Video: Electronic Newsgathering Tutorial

Okay, enough of the Star Wars already.
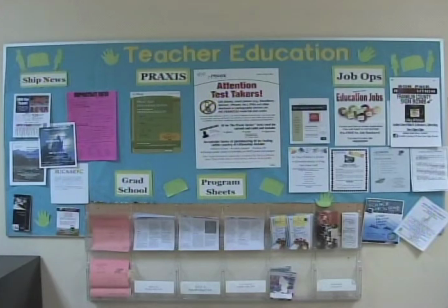When you're shooting a package, always remember, shoot action. There's nothing more boring than static shots.
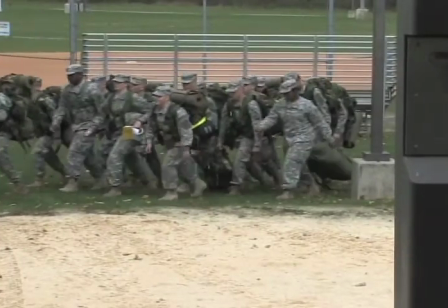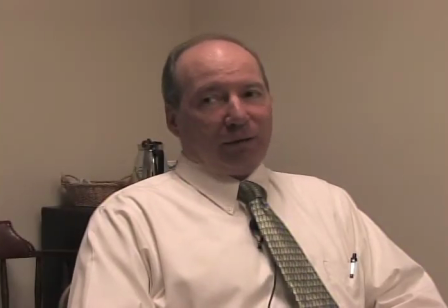Always Always keep soundbites short. If your interviewee is droning on and on, chances are your audience is asleep.
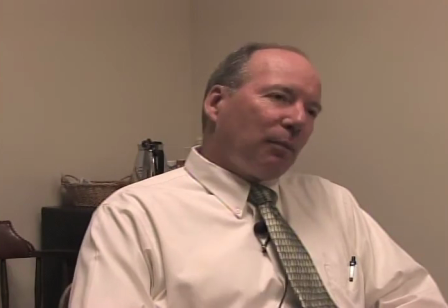Always keep soundbites between 8 to 12 seconds.
In the coming weekend, go to a couple of parties, you know.
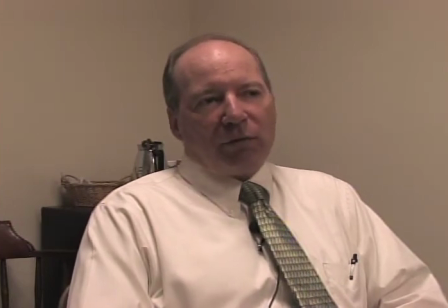You have an average guy, three or four beers, you're getting close to the legal end. The bottom line in DUI is if you're asking for cost, generally you can't afford it.
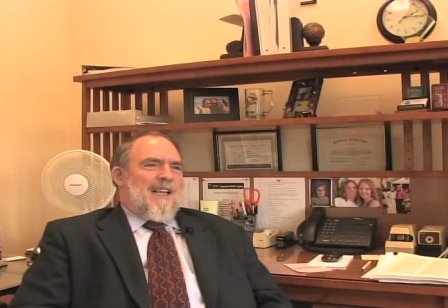Framing's important. Don't let too much headroom above your interviewee, and don't shoot up your interviewee's nose.
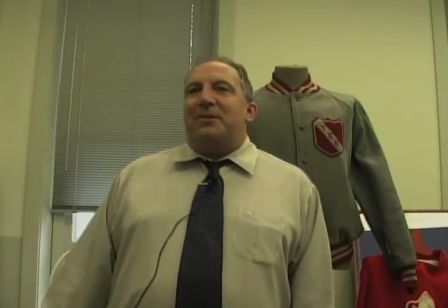Always make sure the mic cords are properly placed. Here's an example of a decent headroom, leadroom, and mic placement.
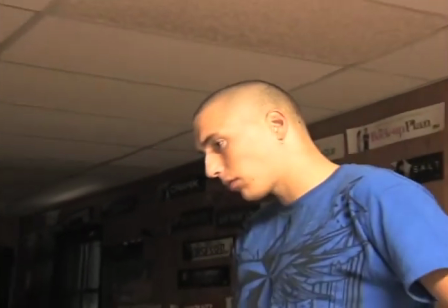Pan zooms, tilts, extreme close-ups, and other unnecessary camera movement will not result in good footage.
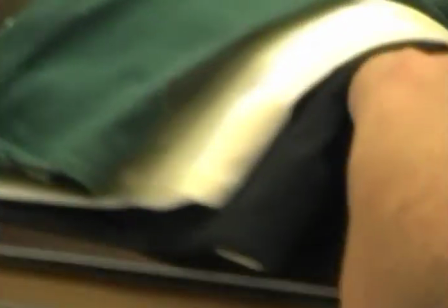It will result in a seasick audience and a low grade. always keep your camera on a tripod look
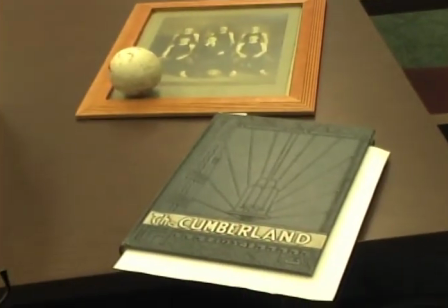at these two clips which would you rather see remember
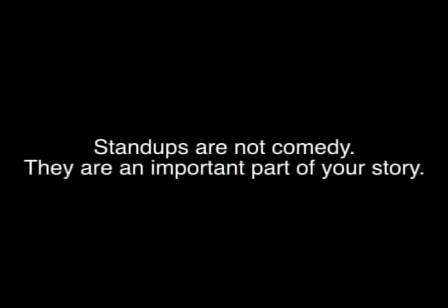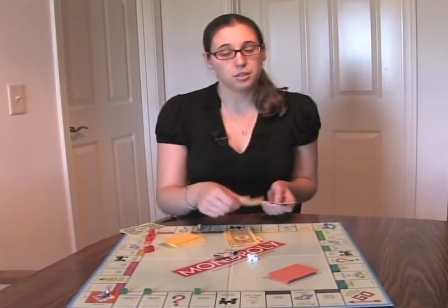to think before you stand up make sure you're relaxed and comfortable here Natalie looks a little like a deer caught in
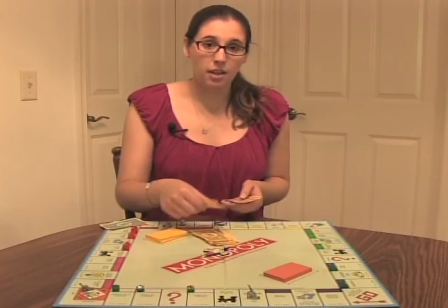headlights her second take is much better she looks natural now
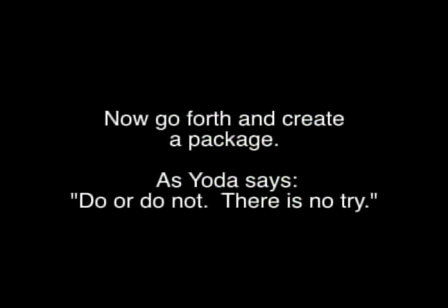you're ready to get started on your own television productions good luck